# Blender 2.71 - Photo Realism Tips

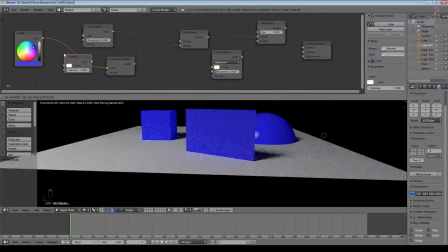(12:31)
So what I typically do is add a gamma node into the color for the translucent node.
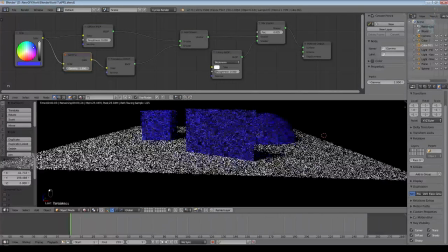(12:38)
One means it doesn't do anything, a larger number means it darkens it. So I'll take that up to say 1.4,
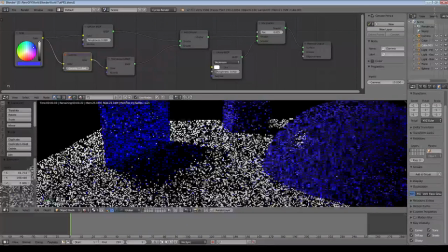(12:45)
and you may just be able to see if I turn it up to a silly value, it actually darkens it quite a bit, but it is a gamma curve,
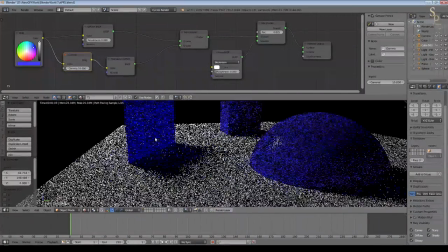(12:52)
so it isn't as simple as brightness. It's actually a curve that is applied, so it's sort of more intense color as well as darker color, which is more realistic.
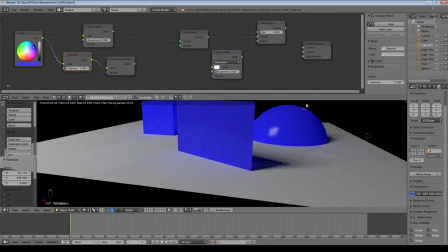(12:59)
But normally I only do that at about 1.7, something like that. And there's a lot of light in the scene as well, which is possibly also making it more difficult to see.
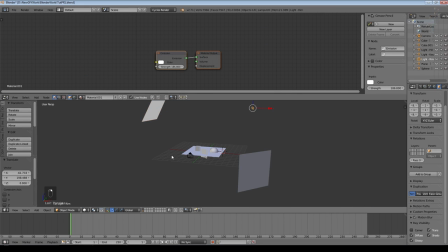(13:07)
So what I'm going to do now is I'm going to switch from these object light sources to a much simpler light source, which is a lamp. And I'm going to add a sun lamp. Sun lamps are quite special. Doesn't matter where they are in the scene, they really just define the direction that the sun is going to come from.
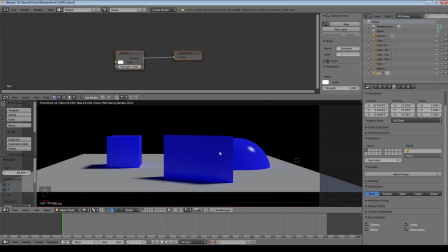(13:24)
Set that to rendered. It's much clearer now that we've got some translucence there.
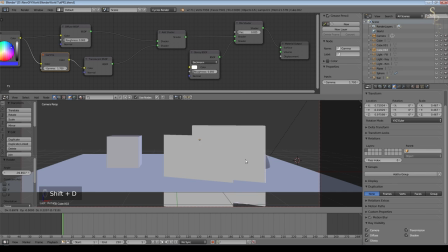(13:29)
In fact, if I perhaps make a duplicate of that one, move it there, and perhaps
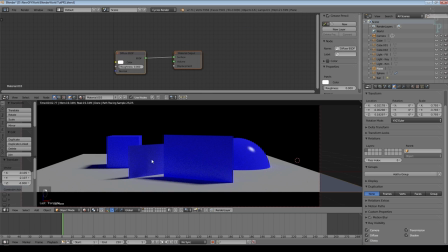(13:36)
set it up something like that, you can now see how there's a slight difference between this one and this one.
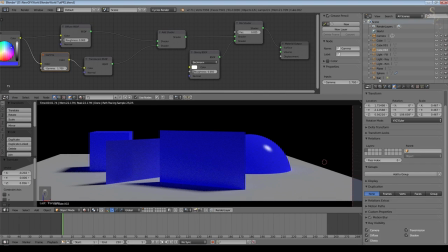(13:42)
It's only very slight. Obviously the light's coming through here. I can select my sun and I can put that up a little.
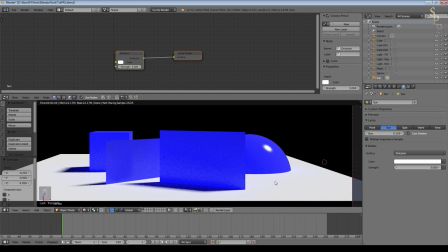(13:47)
Basically you lose some of the depth of the shadows, and you can even see some of the bounce light coming back through here.
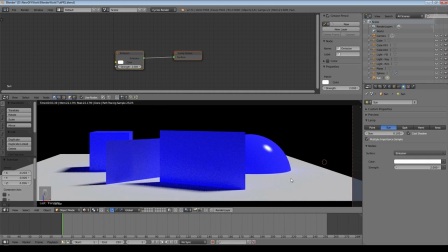(13:55)
Typically use multiple important sample as well. That will just help with the quality of the scene. Except there are occasions when it doesn't, so you need to test it. So a little, before I do any more on this material, a little bit about the sun lamp. You see we've got a size here. If you're in an outside scene and it is simulating a sunny day, the size of the sun should be quite small.
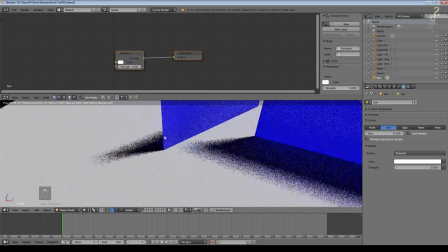(14:15)
This isn't the real size of the sun, obviously. This is about how it affects the scene. So you can see it's fairly blurry at the moment. If I set this to 0.01, the shadows become much sharper. I'd even try 0, and you can see we've got completely crisp shadows now. It might be good for moonlight, perhaps.
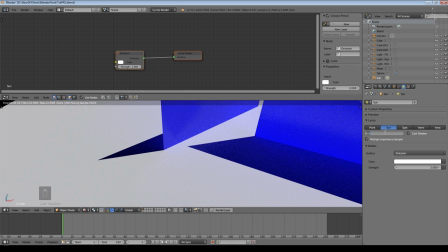(14:32)
If it's a more overcast day, especially if it's light sources that are much closer, you need larger sizes. This is also true of object lights, but it's somewhat harder to control because size also affects the brightness of object lights, whereas it doesn't affect the brightness of lamps.
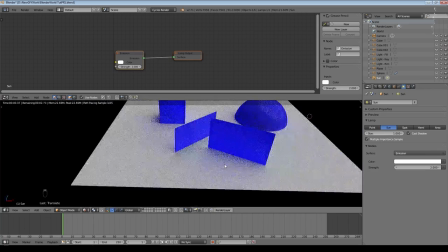(14:47)
So if I go to 1, you can see it's a very, very diffuse light, almost as if it's a completely overcast day.
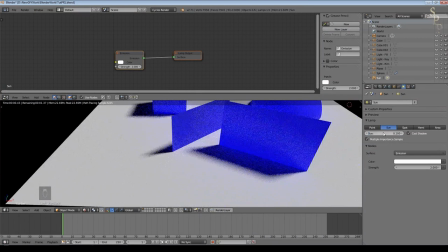(14:54)
So somewhere between that, 0.1 is a good in between, that's the default, but indicates there's a bit of cloud perhaps in front of the sun. And then When you get down to 0.05, it's starting to clear, and typically I use something around 0.01 for a bright direct sunlight, and of course you'd have a slight colour to it as well.
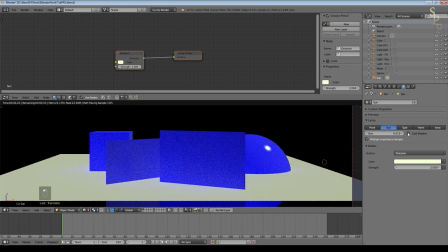(15:13)
So that's a little bit about the sun. You can tell it to cast shadows or not cast shadows, but obviously for photorealism you want to cast shadows.
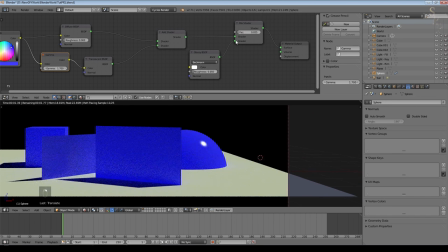(15:20)
So something else we need to look at is some slightly more complex effects in reflections. So in real world objects,
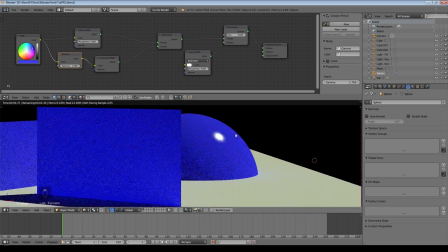(15:28)
typically light does not simply bounce in the same amount off a surface that is at various different angles. So an angle which is very shallow as the light comes in and bounces off, so if it were coming in here and bouncing off, that would be quite a shallow angle.
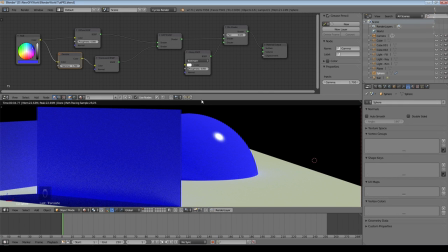(15:43)
That will actually tend to reflect more light, except for a few special materials, than light that comes in much more directly.
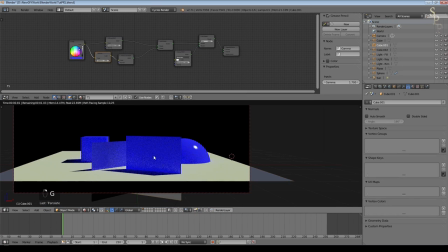(15:50)
So that would tend to be much more absorbed. And we can simulate that. So I'm going to select my sphere now, and I'm going to set this to a unique material.
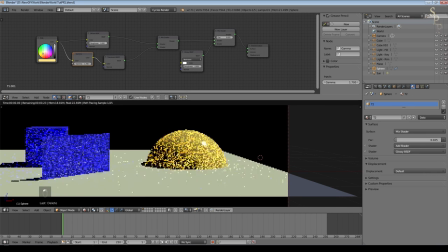(15:58)
Call that T2. I'm going to set this to a fairly reddish color,
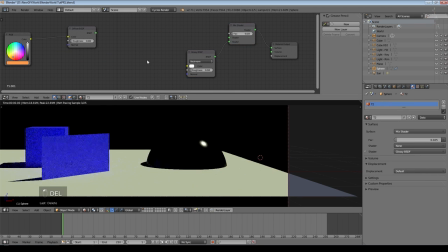(16:02)
and we're going to get rid of the translucent shader and just take that straight in to the mix shader. In fact, we're not going to use a diffuse at all. We're just going to use a glossy. You could just put the colour straight here, of course. And I'm going to turn the roughness up a bit for a minute while we look at it.
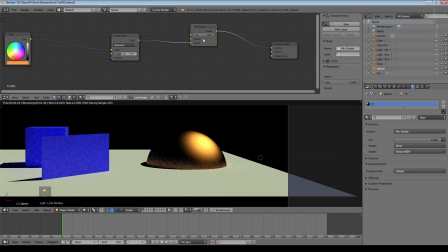(16:21)
And I don't need... I'm going to set my mix shader to 1 for the moment. So it's effectively, it's not there. So if I turn this roughness down now, you could say this is simulating polished gold.
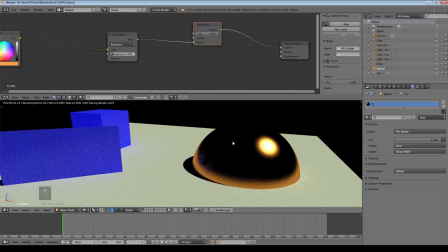(16:34)
And it sort of is. You can see the reflections over there.